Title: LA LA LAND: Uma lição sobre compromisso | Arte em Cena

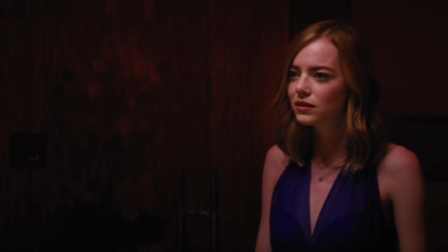Colocando de forma bem simplificada, basicamente o diretor diz como ele quer que a cena fique E então o diretor de fotografia corre atrás da melhor forma de fazer isso acontecer Vamos dar uma olhada no trabalho do Sun Green em La La Land Nessa cena,
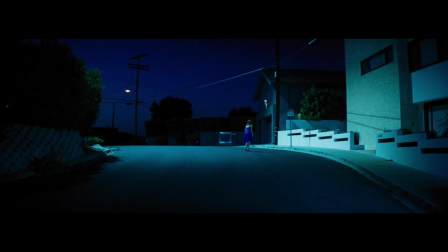a Mia tá numa festa cheia de pessoas snobs e que não dão a mínima pra ela Ela sai da festa então e descobre que o seu carro foi guinchado O que o diretor de fotografia decide fazer aqui é usar uma lente grande angular Esse tipo de lente produz uma imagem bem aberta,
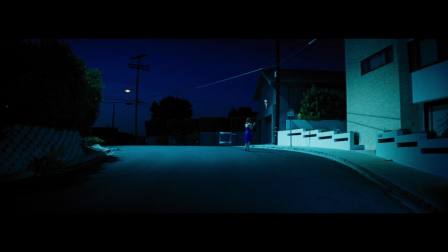tanto que causa até uma distorção nos cantos do quadro, como a gente pode perceber por esse prédio que tá meio arredondado. Nesse plano super aberto, a personagem fica parecendo um pontinho no cenário, o que reforça a ideia de que a Mia está completamente sozinha aqui.
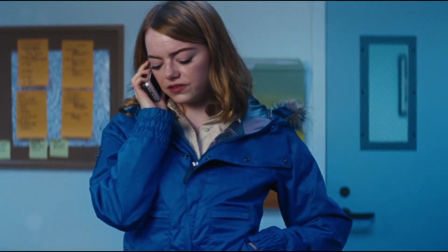Um outro uso de uma lente específica com fins narrativos é na cena da primeira audição da Mia no filme.
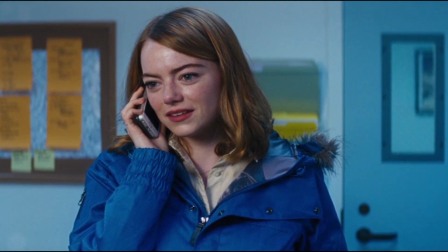Enquanto ela tá interpretando, a câmera vai se aproximando do rosto dela e perceba como o fundo vai ficando desfocado.
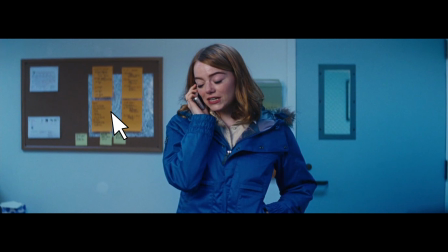Esses papéis estavam bem nítidos antes, quase dava pra ver o que estava escrito neles.
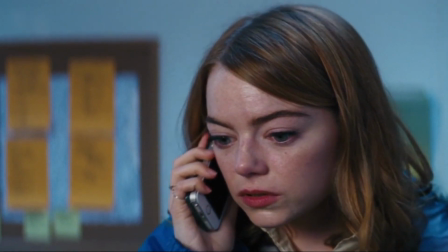E olha como eles estão agora. Esse é um efeito conhecido como boker, e não é qualquer lente que pode atingi-lo facilmente.
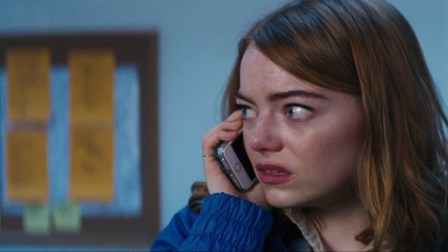Combine o fundo borrado e o rosto de notabilíssimas expressões da Emma Stone e a atuação dela é valorizada ainda mais, porque os nossos olhos esquecem do cenário atrás dela e se concentram unicamente no rosto da atriz.
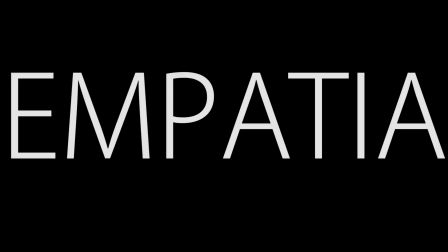Isso é a linguagem cinematográfica nos fazendo sentir empatia por um personagem sem uma linha de diálogo sequer.
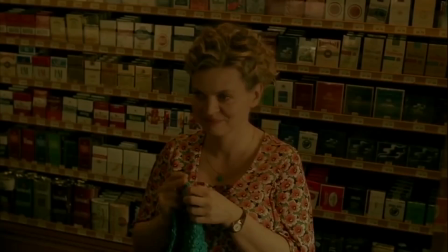Ainda no tema fotografia, nós falamos bastante sobre o uso simbólico das cores no episódio sobre Amélie.
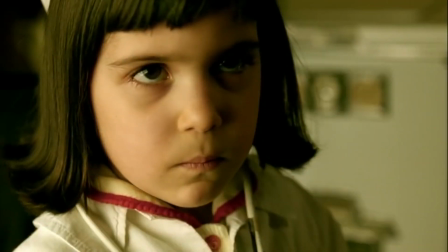Tem o link na descrição e no final do vídeo pra você assisti-lo depois. Em La La Land nós também temos uma emblemática paleta de cores.
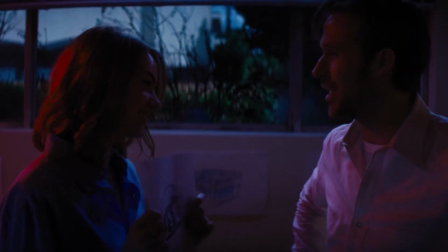O diretor foi muito específico ao exigir que o filme tivesse tons azuis, roxos e rosados nos momentos mais românticos entre a Mia e o Sebastian.
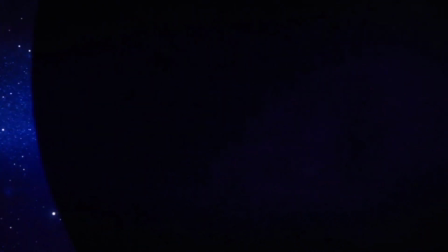E isso não é só mérito da fotografia, mas também dos coloristas,
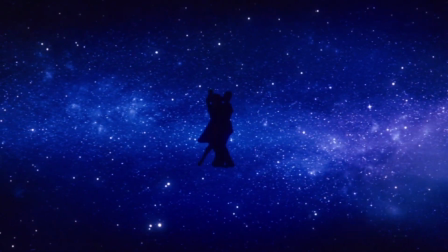que são os profissionais que manipulam as cores da cena na pós-produção, ou seja, depois que foram filmadas.
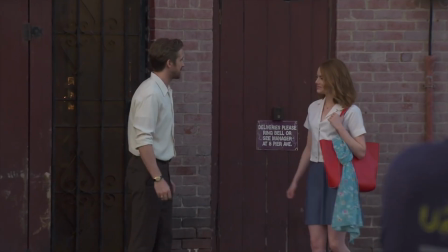Olha só como a imagem realmente era nessa cena.
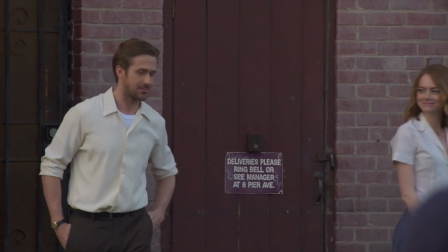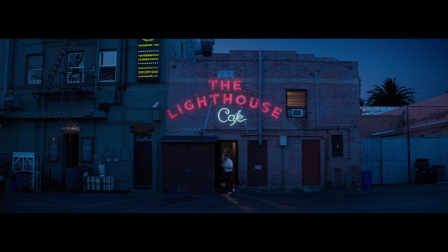E olha como ela ficou depois da coloração. Na última cena do filme, em que o casal se despede definitivamente, perceba como o fundo atrás do Sebastian está azul, enquanto o rosto dele está iluminado por uma luz rosada.
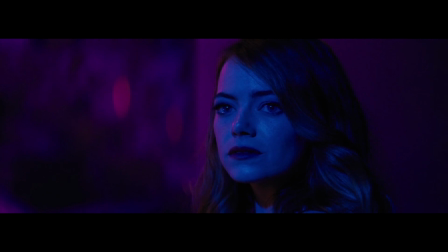Já Mia tem o rosto iluminado por uma luz azul, enquanto o fundo atrás dela é rosa. Eles vão seguir caminhos opostos, mas ainda carregarão um ao outro dentro de si. E vamos continuar falando da equipe que fez esse filme acontecer. É impossível falar de um musical, por exemplo, sem falar de coreografia.
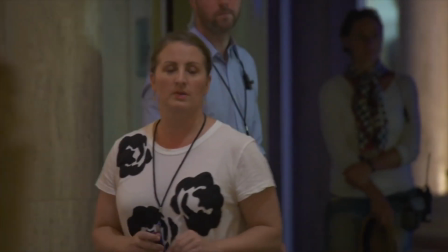Mandy Moore, a coreógrafa do La La Land, impressiona sim pelas coreografias grandiosas em plano sequência com 50 dançarinos no set.
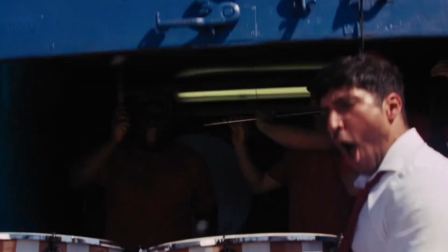Mas o que realmente me chamou a atenção foram os passos de dança quase imperceptíveis, que talvez nem sequer possam ser chamados de dança.
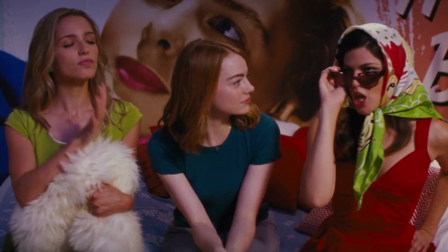Por exemplo, na cena em que as amigas da Mia tentam convencê-la a ir à festa.
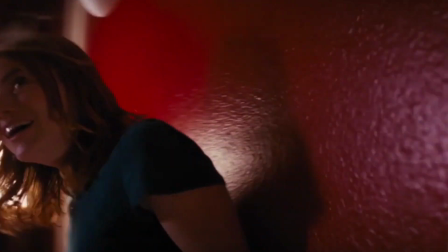Nesse plano sequência, as atrizes literalmente estão dançando sem dançar. Elas simplesmente andam de um lado pra outro da casa interagindo com os itens do cenário.
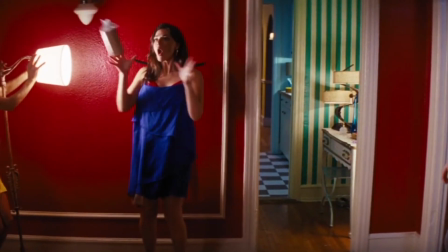Aliás, um cenário meticulosamente construído pela equipe de design de produção liderada pelo casal David e Sandy Bosco,
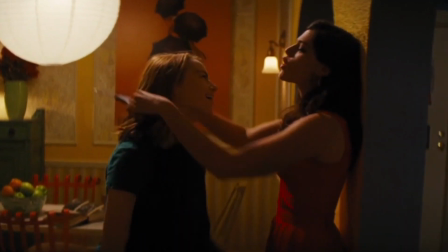que inclusive também ganharam o Oscar. Todos os objetos da cena estão exatamente no lugar e na hora que precisam estar.
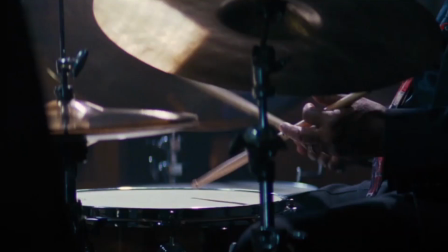Outro momento em que a coreografia brilha sutilmente é quando Sebastian está explicando como as pessoas ignoram o jazz e por isso ele está morrendo.
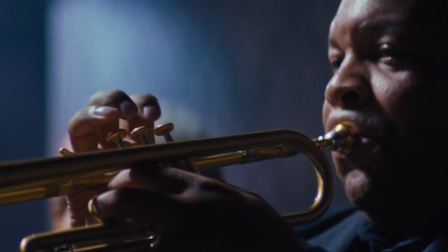Olha só como o gesto dele casa com o agudo do trompete.
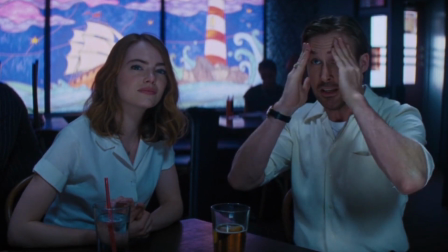Eu, detalhista que sou, adoro essas gracinhas.
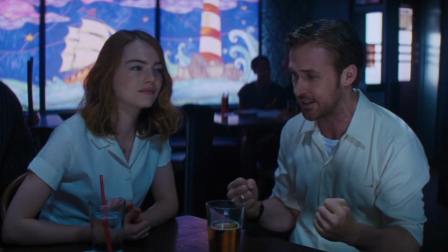E por falar em detalhes e sutilezas, olha só o que acontece quando o relacionamento do Sebastian e da Mia começa a arrumar para o fim.
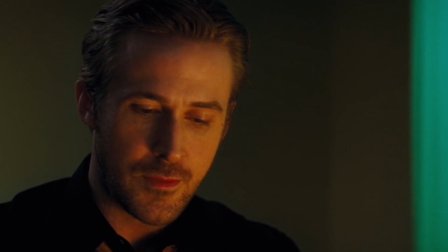e as pessoas amam o que outras pessoas estão apaixonadas, você se lembra de pessoas do que eles esqueçam. Não da minha experiência.
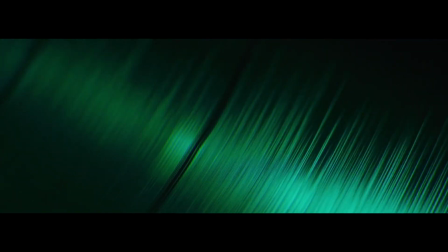Tem jazz tocando no fundo, tem jazz sendo ignorado. Foi exatamente a razão pela qual ele explicou que o jazz estava morrendo.